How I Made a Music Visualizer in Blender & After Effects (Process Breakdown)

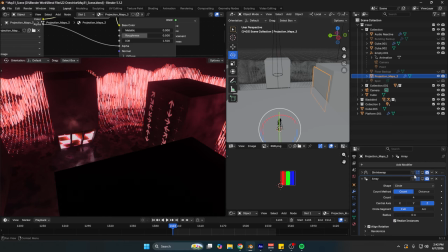So what I did was when I originally arrayed it, it was just arraying like in a circle like this, vertically, not displaying properly across the things. So all I did was I just hit Control A, applied all transformations.
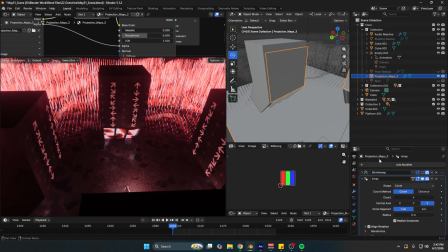Since with this, I just make sure you apply the scale, arrayed it on each building. So I actually forgot to go over this scene real quick.
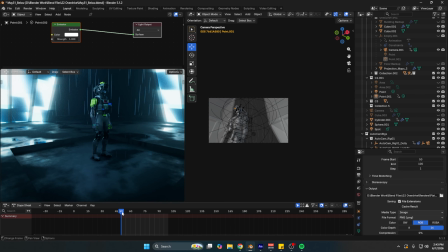So this is when the platform raises up through the floor. There's this plugin called AutoCam.
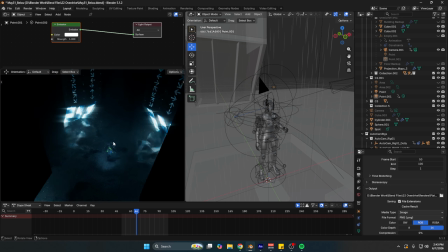I was originally going to have the camera like up here somewhere as the platform is rising through the floor, so you kind of get a sense of the environment, but I ended up not doing that because I exported it and I put it into After Effects and it just did not flow with
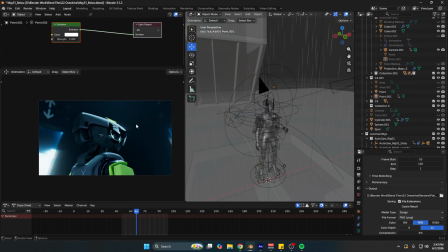the sync of the song. So I was like, I kind of wanted something with more velocity. So there's this plugin called AutoCam that I used.
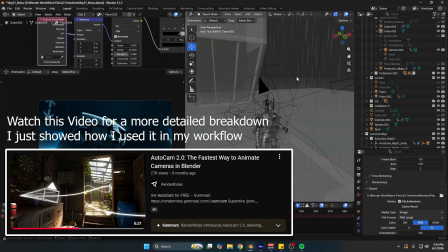So essentially what it does is it simulates, like if you're, I don't know, like a dolly cam. I don't know if you ever used a dolly cam editing, like a COD montage back in the day, but this is what this kind of simulates in a sense.
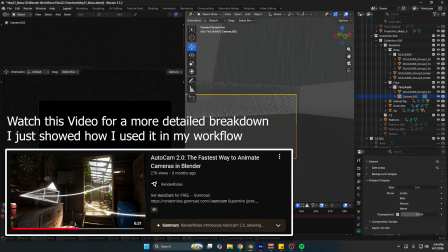So all it is you just add camera, and then once you install the plugin called AutoCam,
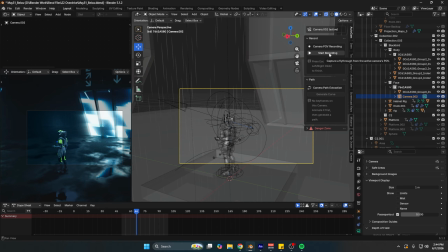you can press N on your keyboard and you have this AutoCam over here, and then you can start recording and flying around and stuff like that. But if you don't know how to get into this viewport, to get into the camera, you just press 0 if you have a 100% keyboard to get onto it.
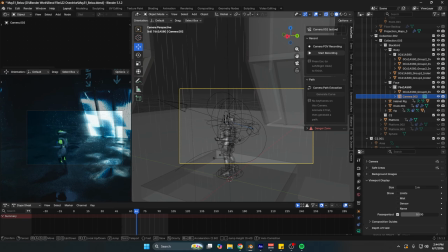But I changed mine to my mouse button. And then to fly around like this, like you're in a video game, you gotta go to your preferences,
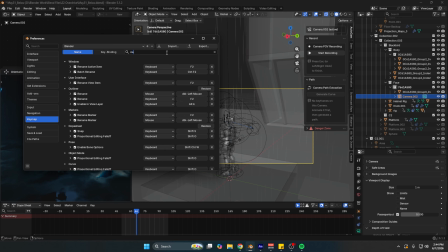key map, and then I think it's called viewport navigation or some navigation. Yeah, view navigation, walk, fly.
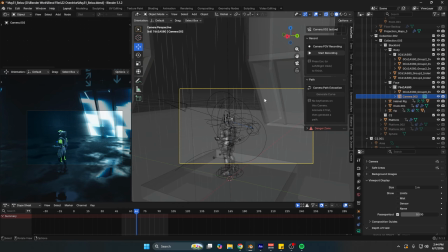And I just set my keybind to Shift F. And then you go Shift F, you can fly around, and it's just like you're in a video game.
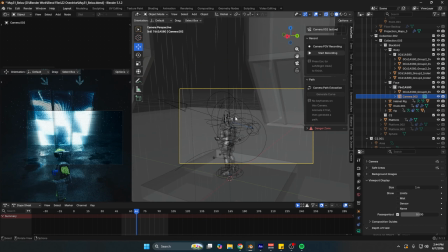You press WASD, Shift to move faster, Alt to move slower. Yeah, this plugin or extension just builds off that.
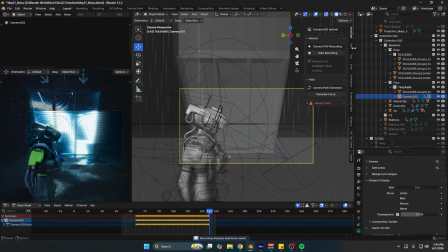So you just hit start recording and fly around. It adds keyframes for you, and then you can say generate curve, and it'll generate the camera curve.
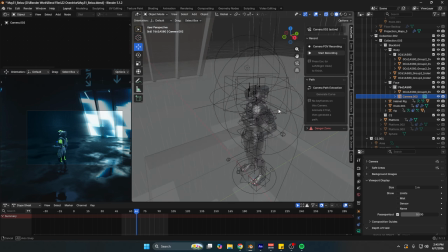But yeah, I did that, and then it gives you this rig that this person kindly made.
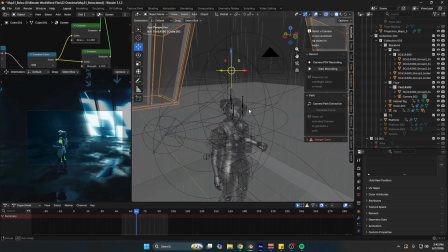And I just modified the curve and keyframed some of the other stuff within the AutoCam.
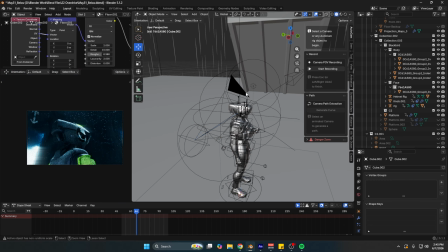But it is kind of rough. I'm not gonna lie to you. There's some other parts that I wish I could have touched up a bit. But I kind of wanted to give it some velocity or build up into the drop.
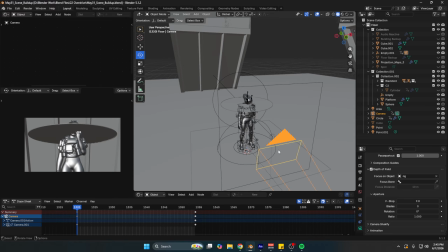And then I'll go over the animation I did for the model real quick and the little effect that pops out when the visor pops up.
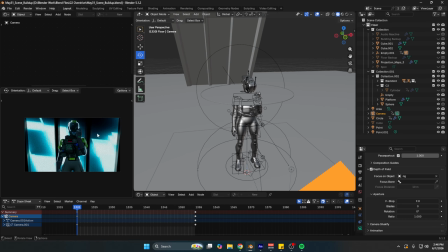So I just animated for this part. I just same technique. I added a point light behind to kind of give it some rim light,
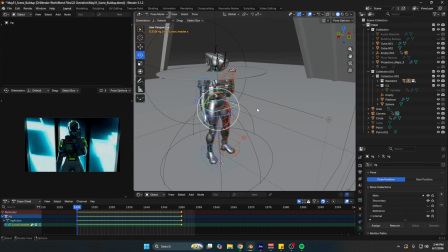and I just animated some of the skeleton a bit. As you can see, I just really animated the hand, the fingers,
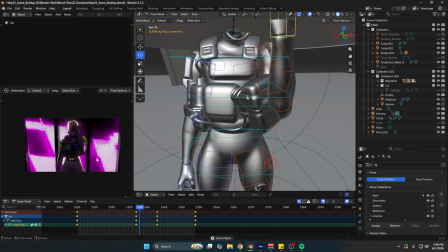the hips, the torso, kind of all of that stuff to give it some more, I don't know, emphasis basically.
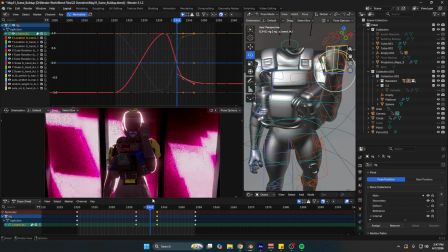But yeah, I did use Bezier curves to kind of, give the animation more emphasis, etc. And then the way I got this kind of like circle to pop out was I just made a regular circle,
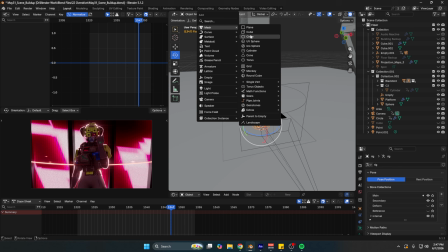Shift A, and then add a regular circle, and then just bring it up real quick,
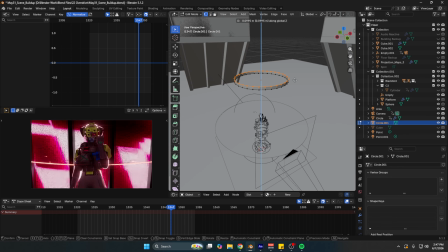and then window edit mode, E, extrude it up, and then A, Alt E, extrude long faces to kind of give it, some little depth on the circle.
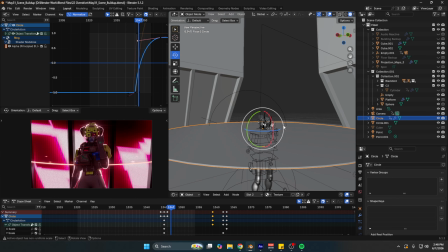That's what I did, and then I took the outer parts and I made that a glowy emission.
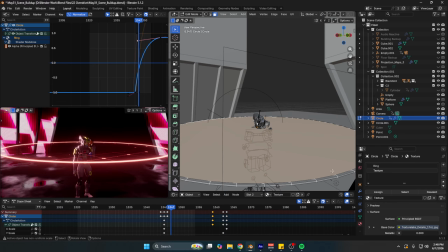On the inner part, what I did was I just selected the inner edges, and I just pressed F and created a face.
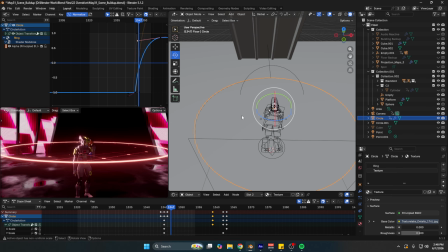So the way I got it to expand as it goes out is all I did was literally just keyframe the scale for it to go up like this.
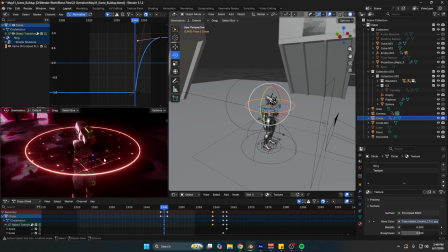So you just press S, scale goes up. And then for this texture in the middle, I'll show you real quick,
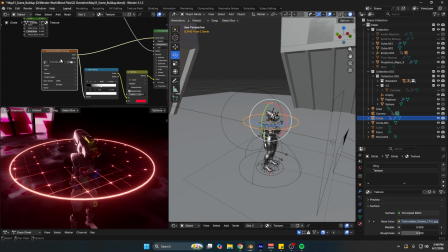was I took just a grid texture from this website called Texture Labs, and I was messing with some stuff because I wanted as the circle grows out, you can kind of see the grid on the edges of the circle.